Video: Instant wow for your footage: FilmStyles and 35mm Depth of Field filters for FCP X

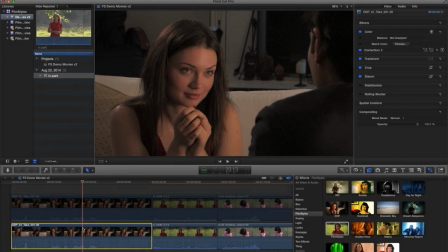[0:04]
Hey everybody, Ryan Phillips here from DVcreators, and I want to show you how to turn some ordinary video footage into awesome Hollywood level production footage using a couple filters that are part of the FilmStyles bundle that you can get from DVcreators.
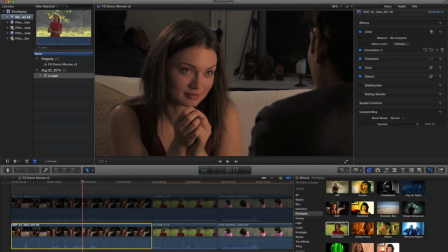[0:19]
So let's take a look at this image here. The framing's not bad, but this is obviously really not up to par. This does not look quite professional. So there's a deep depth of field, the background's distracting, and it just looks a little flat. So what I'm gonna do is grab the FilmStyles filter here,
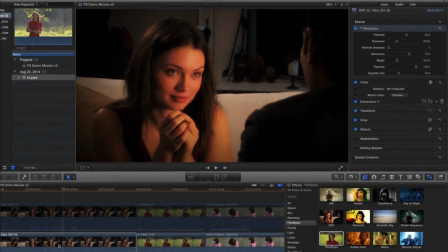[0:40]
drag it over, and boom, instantly it goes from
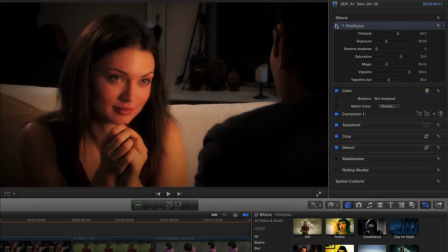[0:48]
flat home video to a romantic film. Now let's walk through how it's doing this. The film look slider is gonna give you an S curve, an S gamma curve that you see in actual film that digital video does not have.
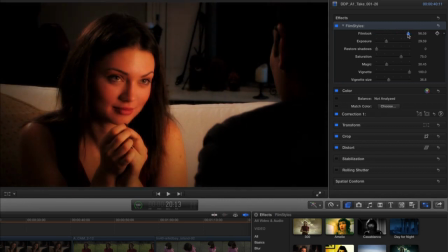[1:04]
So there's nothing, there's a lot. You can see how it's affecting the contrast and saturation of the colors there. And that's what gives you that richness. Then below it is exposure. And the reason this is important is because let's say you've got some dark footage, some low-key footage, but you've also got some bright footage.
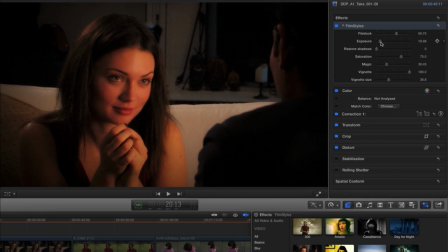[1:21]
Well, I want this filter to work for whatever footage you have. I don't care whether it's bright or dark.
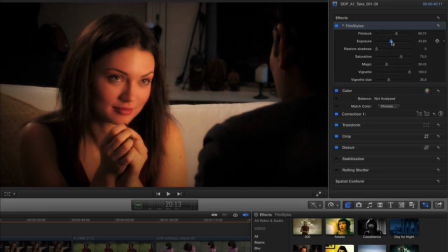[1:26]
So this exposure slider is gonna basically allow you to use it on any type of clip exposure-wise. Restore shadows is going to allow you to bring back some detail. So for example, look at her hair. As I bring this up, you can see the details coming back.
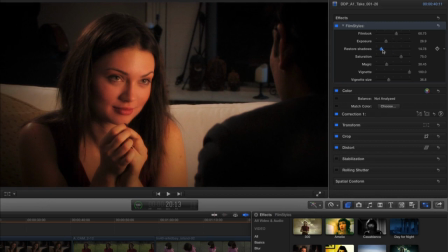[1:45]
And the reason is because the film look is going to crush some of those darker midtones into shadows. But this, I actually like it kind of darker. It feels a little bit more intimate, right? I've got a saturation slider, bring some color back into her skin, some warmth.
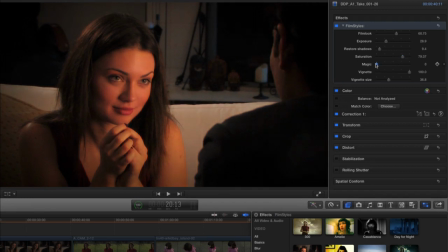[2:04]
And the magic slider is gonna make your highlights glow. So here's nothing, and there's, oh, super glowy. I mean, this is a little bit excessive. We're now in like music video land, I guess. But let's go somewhere in between. We just want the image to feel slightly magical, right? It's supposed to be romantic.
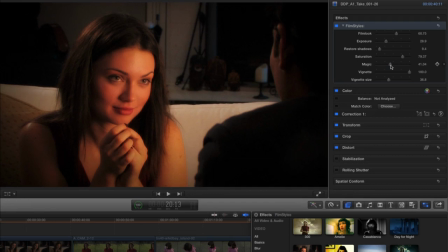[2:24]
So we wanna get that sort of soft filter look.
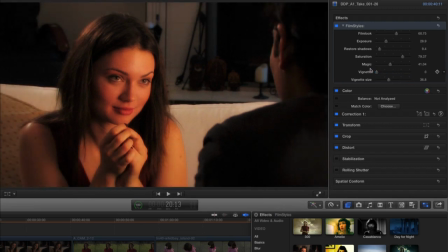[2:27]
In the vignette, what this is gonna do is just draw our eyes right into the subject, in this case, into her eyes. So there's no vignette. You can see this is actually pretty distracting.
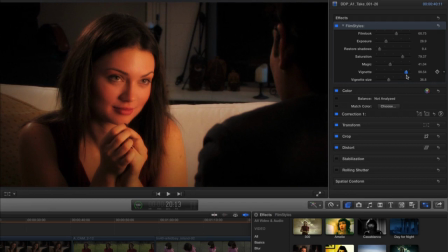[2:42]
We place this on the image and all of a sudden it is clear exactly where our eyes should be looking. And you can change the size of the vignette here. Now there's one more thing that I wanna fix with this footage,
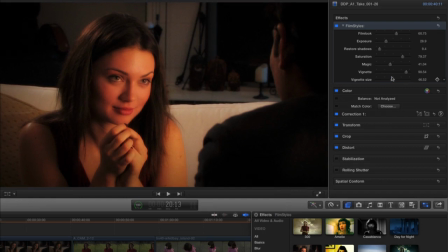[2:56]
and that's the fact that this has a very deep depth of field, meaning that just about everything's in focus. So what I'm gonna do is go to the depth of field filter and drag it on.
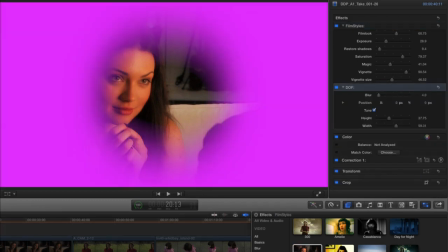[3:08]
Now, why is it pink? Well, it's pink because that area is gonna tell me what stays in focus and what is gonna get blurry and simulate the shallow depth of field. And if I go to the inspector, I can alter that.
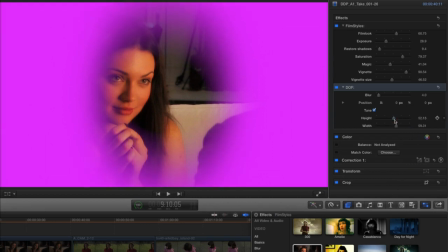[3:24]
So what I wanna do is basically shape this around her face because that's what I want to be in focus.
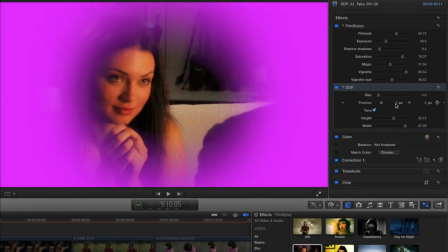[3:30]
So I'm gonna go like this and I can change XY axis.
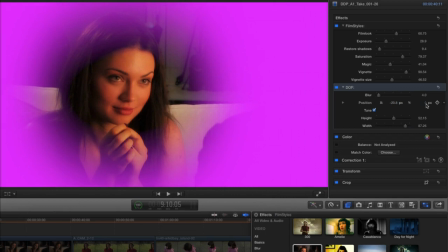[3:35]
So I wanna go over to the left here. Let's bring it up, make it taller. Bring it down just a little bit more, bear with me. And this blur slider is what's gonna affect how blurry it is.
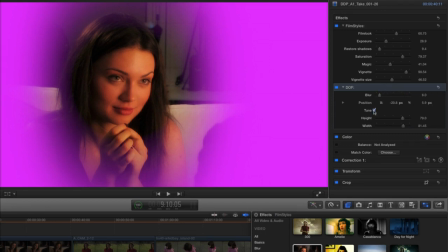[3:55]
So let's turn off tune and all that pink's gonna go away, boom, right? So here's nothing.
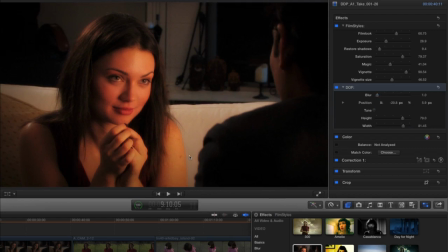[4:01]
You can see like his ears, for example, her shoulder are fairly sharp. But when I go all the way, see that?